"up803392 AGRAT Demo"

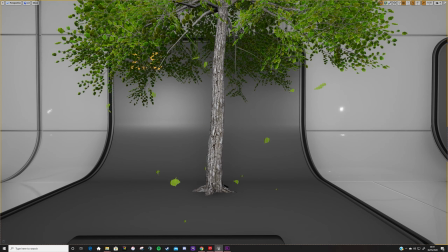Next up we have this leaf fall system so this is being generated by a curved plane with a leaf material applied to it.
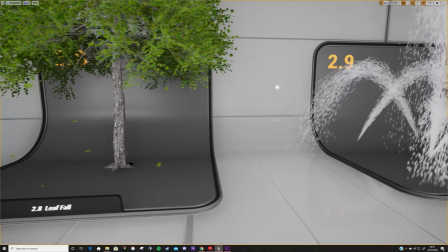They're being spawned in a ring around the base of the tree, so that they're matching the tree's shape but not spawning inside the trunk.
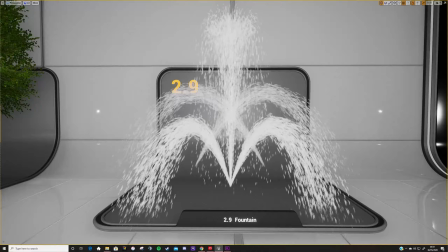These particles also have collision applied to them so that they can settle on the ground, as well as some random rotation velocity so that they look like they are catching the wind as they fall down,
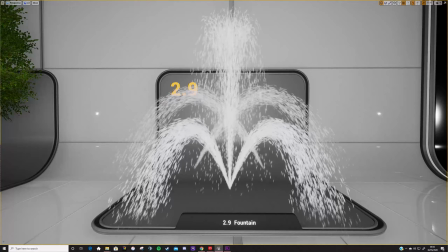and again some initial cone noise applied to give them some random movement. The final system in this room is a simple fountain emitter. So this is run on the GPU so that we get much higher numbers of particles being spawned.
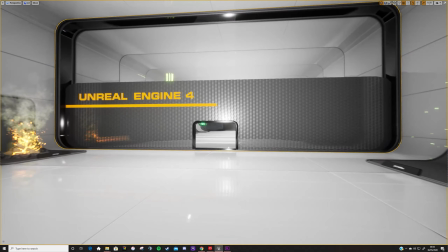These are also given a velocity from a cone, so they're spawning at a central point and then spreading out over time.
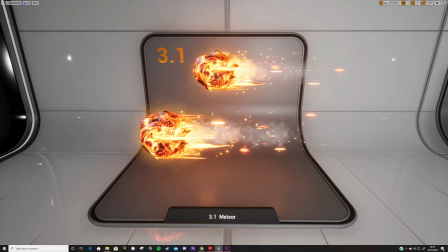And then I've been able to adjust these cones to give them some more interesting movement as they travel around. I've also offset their initial location so that I could then position them how I wanted to, while still having them being controlled from a central emitter.
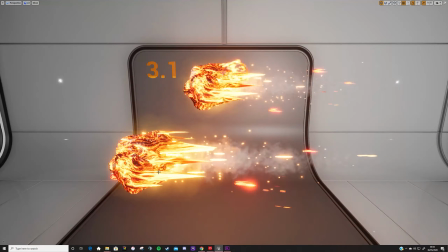Okay, so this last room is set up to showcase some of the more complex effects and some of the more unique things that particle systems can be made to do.
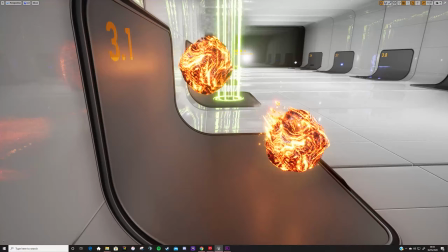So first up here we have this Meteor effect. So what this system is showing is how you can combine the techniques used from the previous rooms and how that can create some really interesting effects when you start to use them all together.
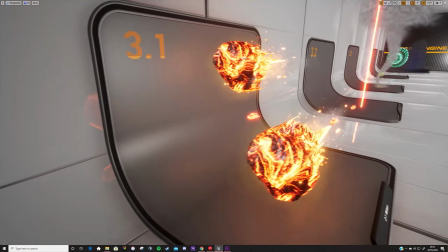So in this system we have a mesh for the initial Meteor and it has
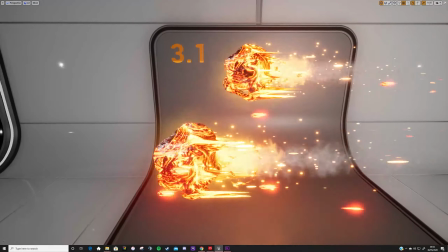a material on it which is using an emissive map combined with world displacement.
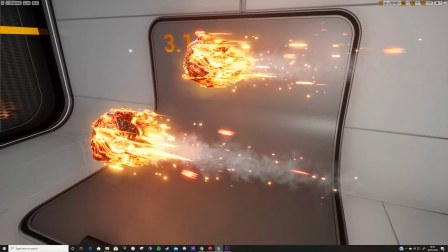So what that basically means is it's allowing me to stretch the glowing parts of the rock's material
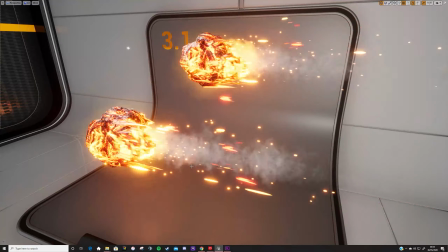back in the direction that it's coming from so that it looks like these glows are sort of
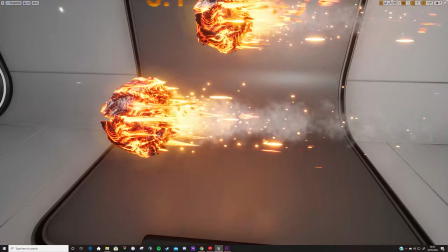moving away as it's travelling at speed through whatever atmosphere that you're having it drive through.
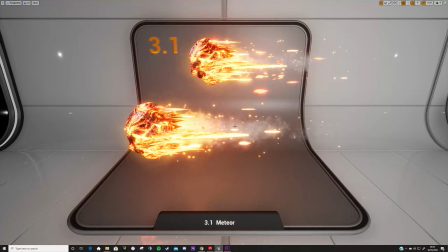I've also given this mesh some initial rotation and then additionally we've got some extra sparks being kicked off here with a combination of longer streaks and smaller little flakes being emitted off of it.
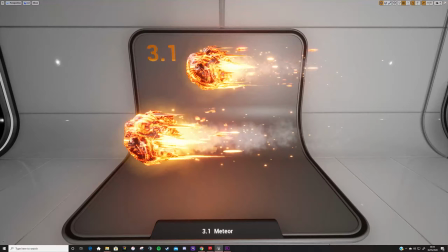As you can see here, we have these smaller versions of the meteors that have much longer trails that are to look like
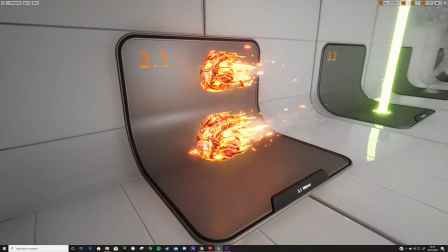fragments being ripped off the meteor as it's moving through and then sort of disintegrating as they move away.
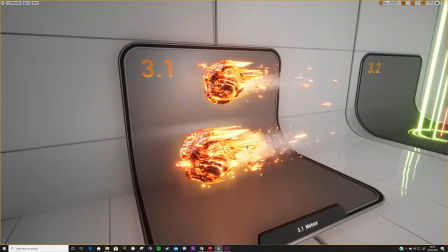Similarly you can see here coming out of the back we have these slightly larger objects that are eroding away as they move over time and this is a smaller version of the meteor again however this material has an eroding map on it so that over time it's showing less and less of the
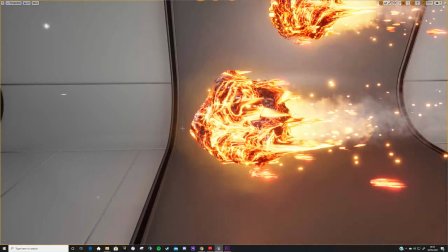material as it moves away from its system.
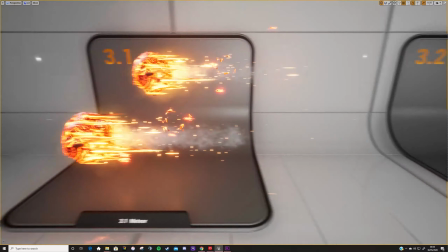Similarly to the fire effect in the last room, the smoke on this system is changing color over its lifetime so that the closer it is to the initial meteor
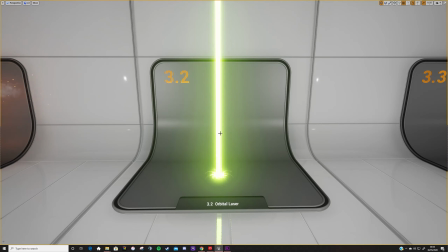the more of a hue the color has to help it look like it's being illuminated and then we've also adapted the glow from the
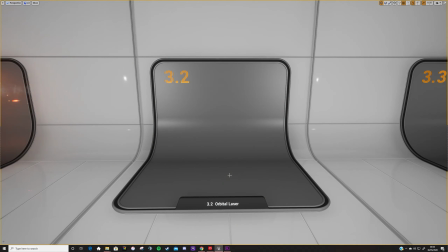fire to go around this meteor as well to make it look like it's giving off some heat as it's moving through.
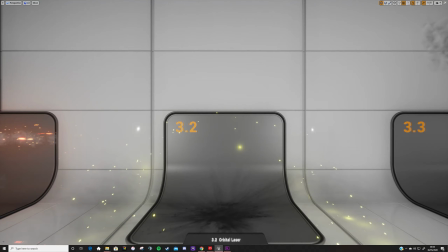Okay so this next demonstration is showing how multiple systems can be used together to create an effect.
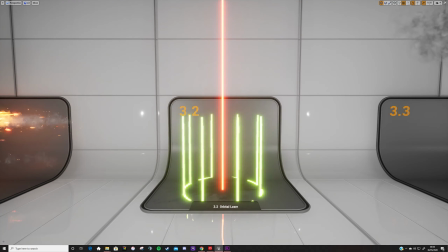So here we have this orbital laser that I've created.
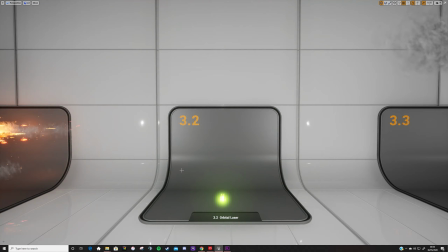You can see these beams, you've got this central beam coming down, the rest of them spawning around it and then spinning and moving closer to the origin.
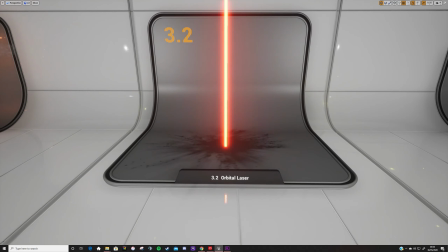And this is sort of like representing the targeting system and then if I press play you
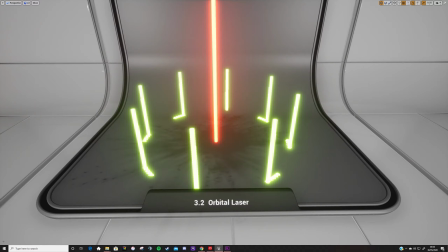can see that once this initial system has commenced it then spawns this next explosion.
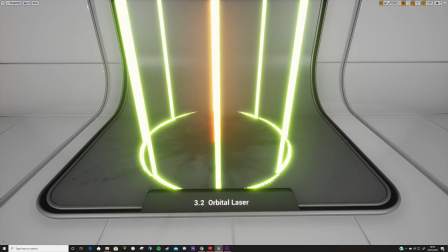So you can see what's going on in this explosion here is you've got We've got this initial shock wave with a refraction material creating a sort of hazy effect.
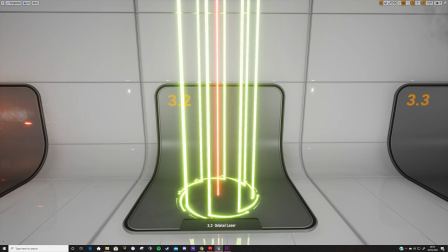We have the smoke and the sparks that are being kicked off slowing down over time.
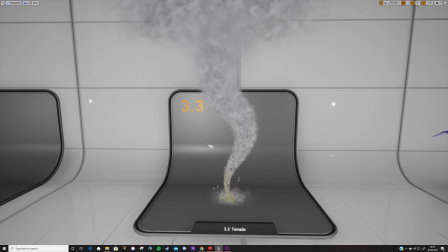You can see the sparks, their scale was stretched out when it's first spawned and then slowing down to sort of show the speed of the explosion a lot more.
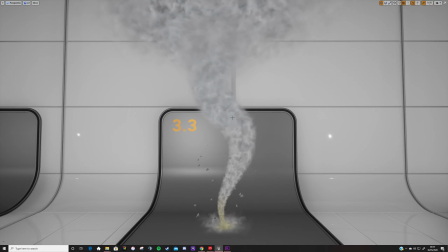We also have this sort of dark aura being created at the base and then this initial decal that's being left on the ground and then fading as the system fades away into its next loop. Okay, so next up we have this tornado effect, and this system is showcasing the ability that you can create a path for your particles to flow.
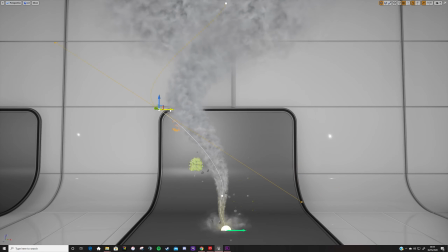So this central column here of the tornado, its movement is not being defined in the particle system, it's actually being defined by this spline, which I've created.